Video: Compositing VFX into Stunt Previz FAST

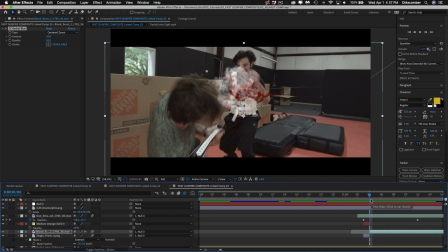(20:18)
Okay, it's also very red right now by comparison to the rest of the shot. So I'm going to, again, hold down Control Spacebar, and I'm going to type hue slash, and I've got hue and saturation.
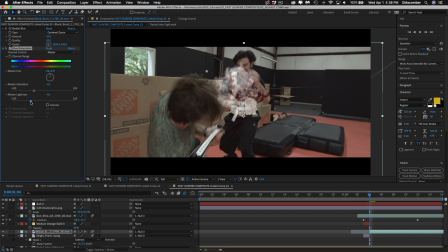(20:32)
I'm going to drop the saturation a little bit, and I'm also going to make it darker so that it blends a little bit more into the shot.
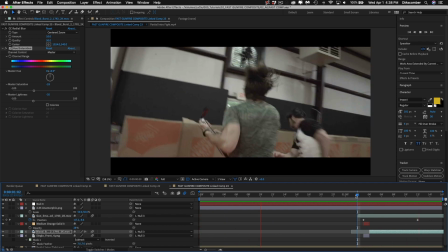(20:41)
This also makes it a little less offensive for people that may have some,
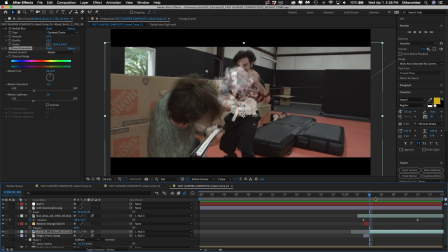(20:48)
concern about the level of violence, while maintaining a bit of a punctuation mark on the shot. Finally, I'm going to go back into my project and grab a bled mist. I freaking love these bled mists that ActionVFX created.
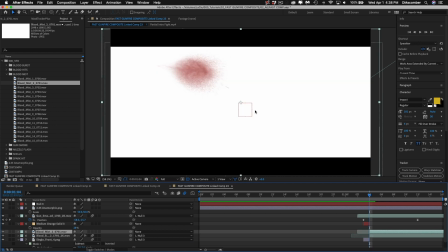(21:04)
They're awesome. Start from that frame. Again, I'm going to hit Y for the pan behind tool.
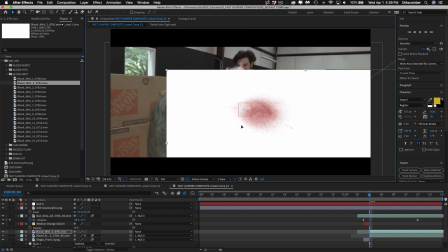(21:10)
That way, everything that I'm going to be doing in terms of scaling happens correctly.
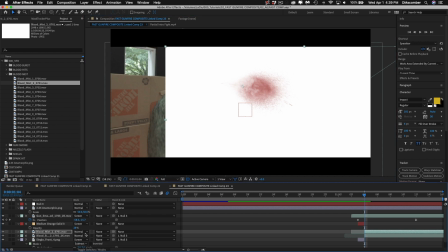(21:15)
These come on a white background. I'm just going to go ahead and multiply it.
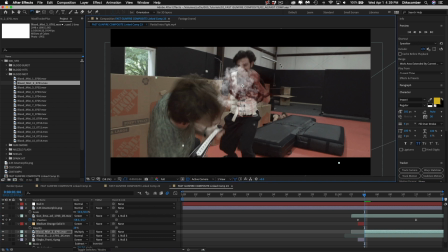(21:19)
And now with W, I'm going to rotate it so it's kind of headed in the right direction. Once again, I'm going to pick whip it to my null so that it's motion tracked to the shot.
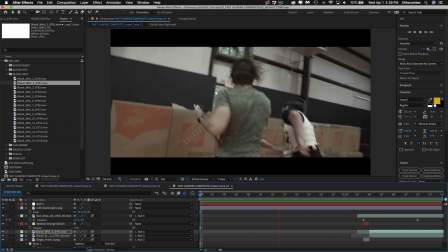(21:29)
And I'm going to turn on motion blur for the layer. Okay. And that's it.
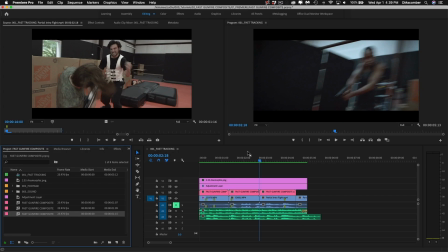(21:35)
I jump back over to Premiere, and there you go.
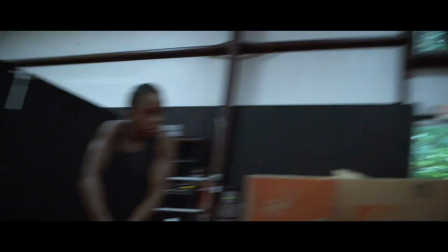Okay, so that's it. That's kind of my MO. I know that there's a gajillion gunfire videos out there. I just wanted to do something a little bit different that shows how I approach it for Previz, for speed. Still getting a pretty good effect, but doing it in a much faster period of time than I might do in a normal production environment where I was doing it as visual effects for final display. Okay, I hope that this was helpful for you guys, and we'll see you next time.